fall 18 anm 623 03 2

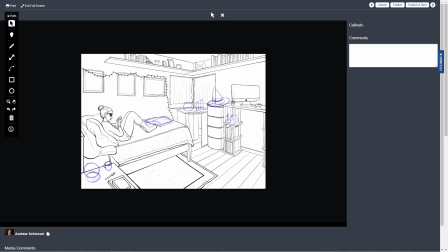And I think this sort of, the witch hat and the crystal ball and the vial sort of tell more of a story of who the character is now. Different from just sort of the average, person in a room kind of thing.
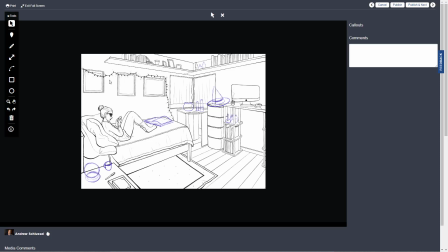I really like the Christmas lights because they add this sort of, I want to say sort of organic, but kind of shapes to an otherwise pretty kind of linear looking room.
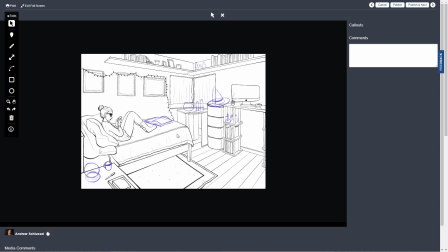But yeah, it's just a really great drawing. I think this will turn out quite well. Great work.
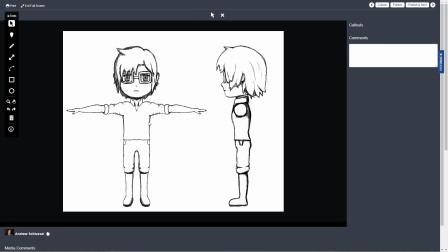This is Lyndon, and yeah, I think this is working out really well. You've got a lot of, just good clear shapes here.
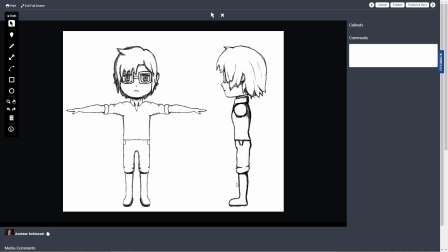You might see if there's any other details you can have on the boots just to give it a bit more shape. Maybe, just like some kind of detail ridge at the top, maybe a bit of a sole, maybe some kind of seam on it or zipper or something like that. So those are, if you look at some reference for boots.
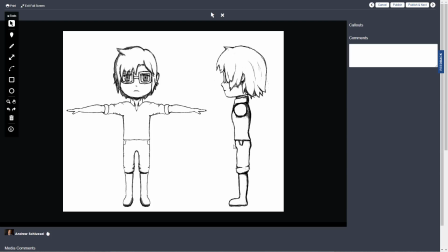But besides that, this looks really good. I kind of feel like, the mouth and nose are just sort of suggested by these lines. I feel like you're gonna want a little more fleshed out detail.
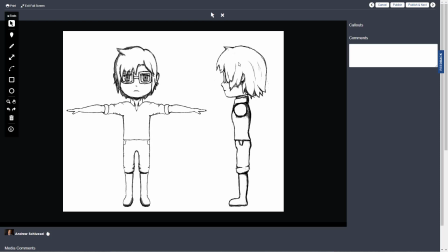So whether with another sketch or maybe some other reference material, it might help you to have something a little more detailed to work from on the face area, because that doesn't provide you that much information.
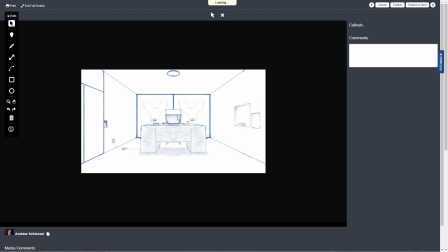This looks good. I would still say that it could be helpful to do a little bit,
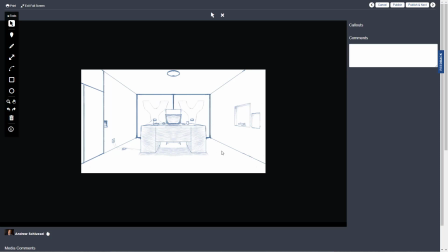I don't know, something that sort of adds some kind of personality or character to the scene. It's clearly some kind of office, but whose office? What kind of person would have this office? Even if you do something with like photos on the wall, which wouldn't require a lot of extra modeling,
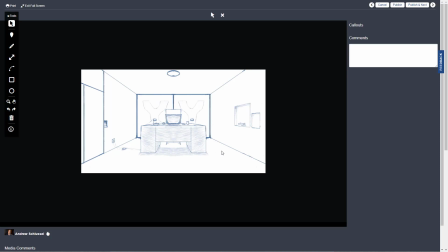but might help tell a story, or a photo on the desk, or some artwork, or these kinds of things. Might help kind of flesh out the story of the place and who this character is.
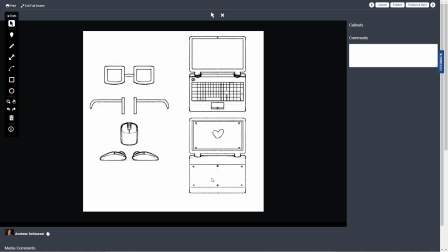You've got some schematics for a laptop and other glasses, I guess that is. Mouse. So yeah, that's all good. Helpful.
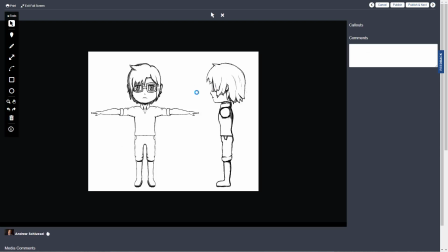Yeah, I think you've done some really nice design work, and it should work well. Yeah, I think my main thing is just a little more on the face, and then having a
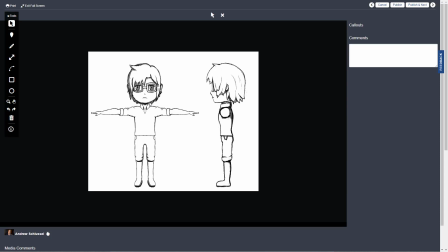one thing to keep in mind, and especially with a character with really large eyes, is that you're going to want to have spherical eyes. So, and with really big eyes, they're going to be pretty big spheres. But don't try to elongate the sphere of the eye.
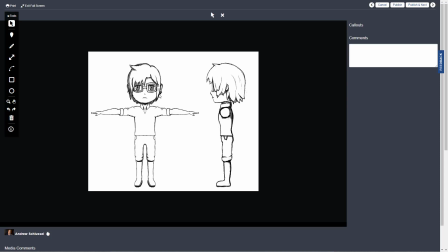Keep it as an actual, proportionally a sphere. And then build the eye shapes around that. And it might be helpful you to do a quick sketch without the glasses, like what the lids look like, with the eyeballs without glasses on, because you'll probably be modeling that underneath the glasses.
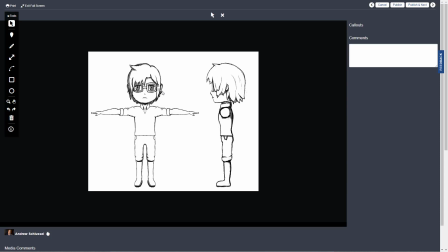And again, if you don't want to draw it, maybe you can find some, other artwork you want to use as reference.
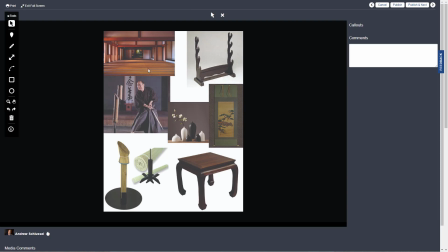This is Jeffrey, and there's some good reference here. I like these furniture pieces. I think, it's some of these sort of little details that would take.
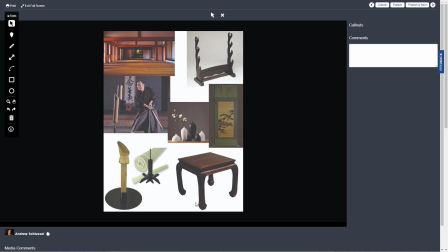You could model a really simple table with straight legs, but these interesting kind of curved in at the bottom legs, it's that kind of detail that'll, just set your scene apart a little bit. Having stuff like that, and these interesting shapes here.